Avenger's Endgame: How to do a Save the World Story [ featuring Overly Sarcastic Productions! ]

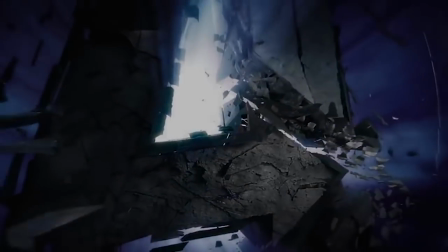0s
Avengers Endgame did a save-the-world story where everything and everyone for all of time is at stake really really well.
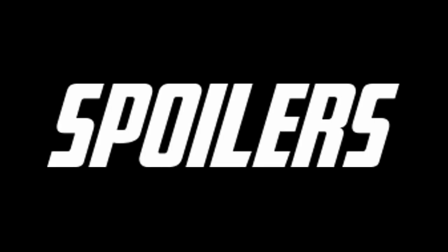7s
So let's talk about why. Spoilers ahead for Endgame, obviously. If you haven't seen the film, don't watch the video.
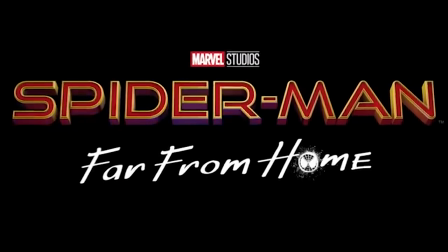13s
So remember when Sony dropped the trailer for Spider-Man Far From Home and everyone was just like, huh, well I guess he comes back in Endgame then?
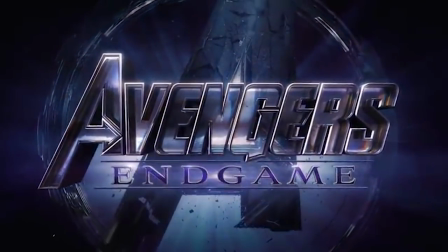21s
Sort of took away the big question that everyone thought they were going to focus on. That yep, they would indeed save the world. Yet here's the thing, Endgame still managed to build and sustain tension very effectively. So the question becomes, how did that… can you hear that? What is that sound? Oh hey it's Red and Blue from Mobley Sycastic Productions, you know I thought Thanos dusted you. You'd think so, but Thanos really wasn't being specific enough with his definition of life and we're just cartoon characters so we're fine. And we know a little bit about this whole saving the world thing too. Oh, well, that's a marvelous ha ha ha So well, why don't you tell us about what the problems are with these save the world trope creating tension means establishing stakes And
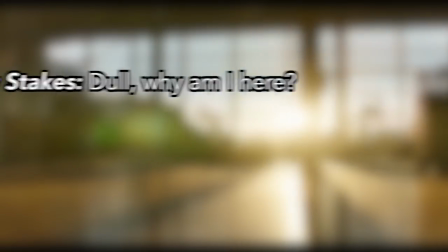67s
this can be incredibly tricky to do super low stakes are uninteresting to begin with But if we set the bar too high
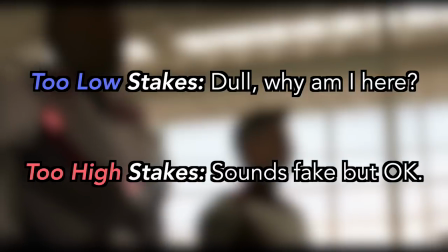73s
it becomes impossible to stay invested We all know in the back of our minds that the bad guys can't just win since that would be incredibly unsatisfying
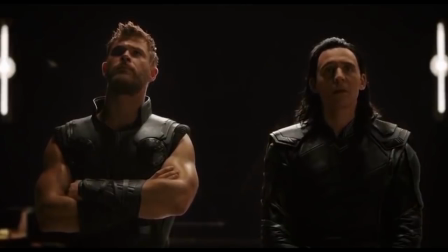81s
So let's talk about Infinity War. How do you establish that your antagonist means business?
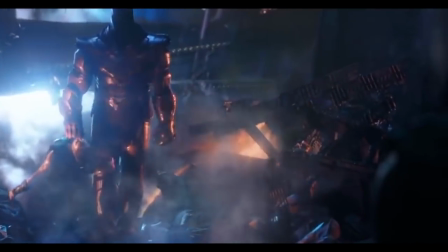86s
You have him beat the crap out of the entire cast of Thor Ragnarok, mostly off-screen, like it's nothing.
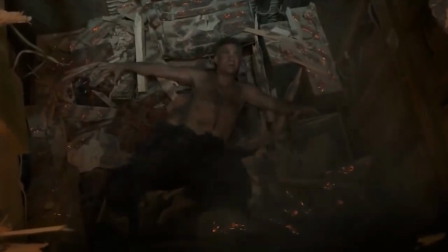92s
That way when Banner falls into the sanctum, panting that The audience immediately knows what this dude is capable of.
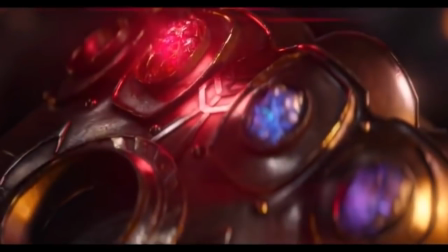98s
Over the course of the movie, the tension ratchets further and further up as Thanos collects more stones, getting more and more powerful until
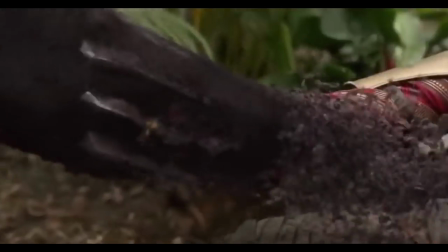108s
And then it's the worst case scenario come to pass. The bad guy won.
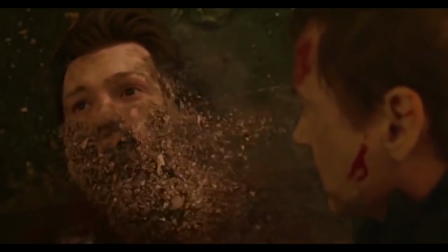112s
That is an extremely bold filmmaking choice because it hits us hard with the most important component of stakes, consequences.
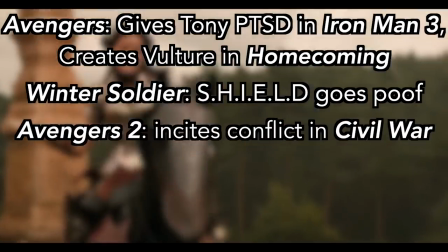119s
As much as people like to complain about comic book movies not having any consequences, there are several films in the MCU that are directly incited by the events of previous movies.
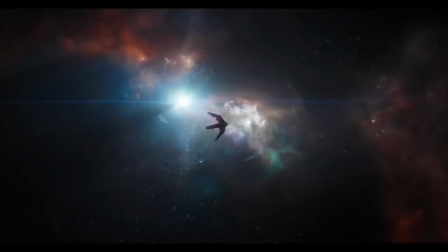128s
And of course, the biggest one of them all is The Snap. So now, Endgame starts in a fascinating space.
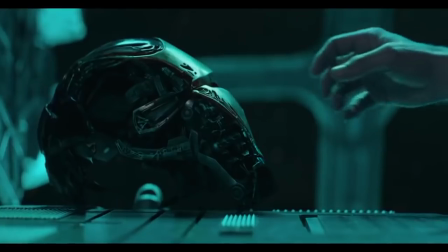134s
The heroes have lost.
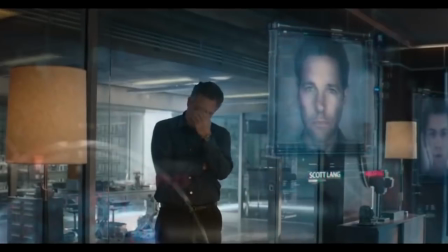135s
This is completely uncharted territory for superhero movies as the entire first hour of the film stews in the deep consequences of that substantial, catastrophic failure.
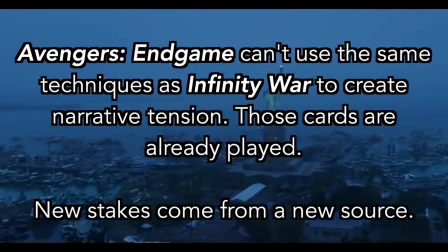144s
It doesn't start any more in media res than Endgame. But the trouble is that from the outset, tension is minimal because there's no way things can get worse for the universe.
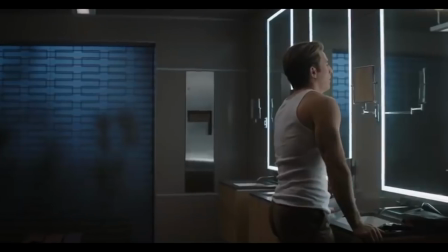154s
From a strictly narrative standpoint, there's nowhere to go but up. So on paper, there are really no stakes at all.
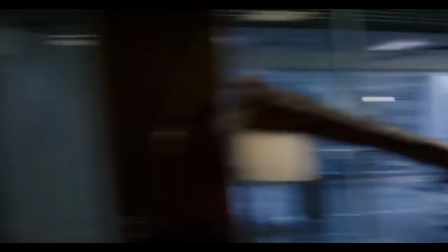160s
It's tricky enough to manage stakes in a save the world story, but this is an unscrew the world story, so it's completely different territory. Then how did the writers take a situation that begins in an incredibly dark and futile place and turn that into two and a half hours of more tension? Well, the writers actually did something pretty simple. For the most part, the tension and the emotional weight in the narrative isn't actually derived from the save the world story threat, where they need to bring all the people back and save the world and or universe. Instead, it's derived from two things.
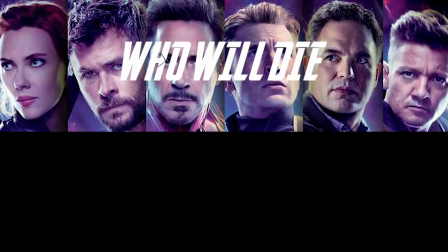188s
One, who will die? And two, internal character struggles.
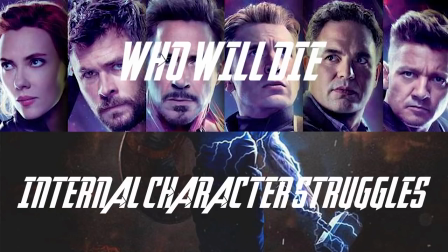192s
This was a really good decision on part of the writers, because these are things that people actually deeply and truly care about, that they can relate to, that they get invested in, and that they cannot predict, unlike whether or not they will save the world, meaning they can use them to ramp up the tension and stakes more effectively.
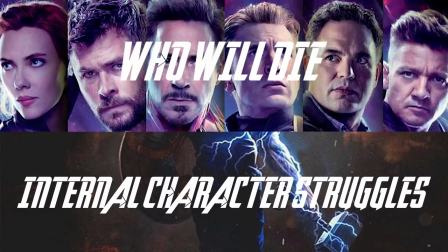209s
For a closer look, let's examine the obstacles the characters face in each of the three acts.
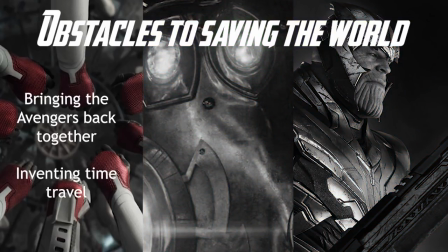213s
The challenges of the first act are bringing the Avengers back together, and then whipping up some time travel, and it ends with Cap's obligatory pep talk and then jumping back in time. You would think that the tension would be directly derived from the difficulties in inventing time travel and, while I'm no expert,
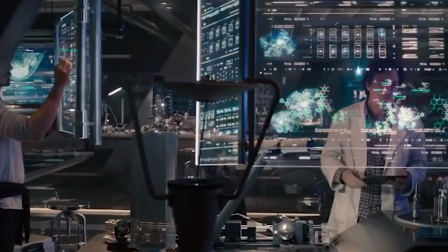228s
I'm pretty sure it's a difficult thing to do, but no. Tony Stark manages to invent time travel virtually the first time he tries in a single scene.
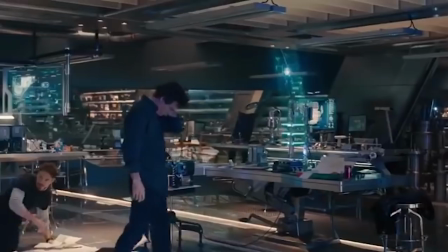237s
There isn't the struggle we would usually associate with such a major obstacle to saving the world.
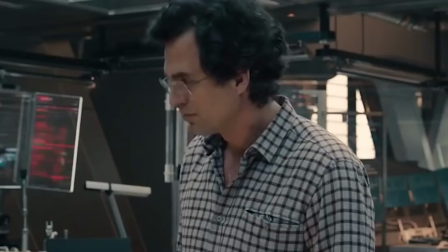241s
We see him play with some holograms, there's a brief clip of one simulated failure which we didn't see him invest any time or effort into, before he realises BAM!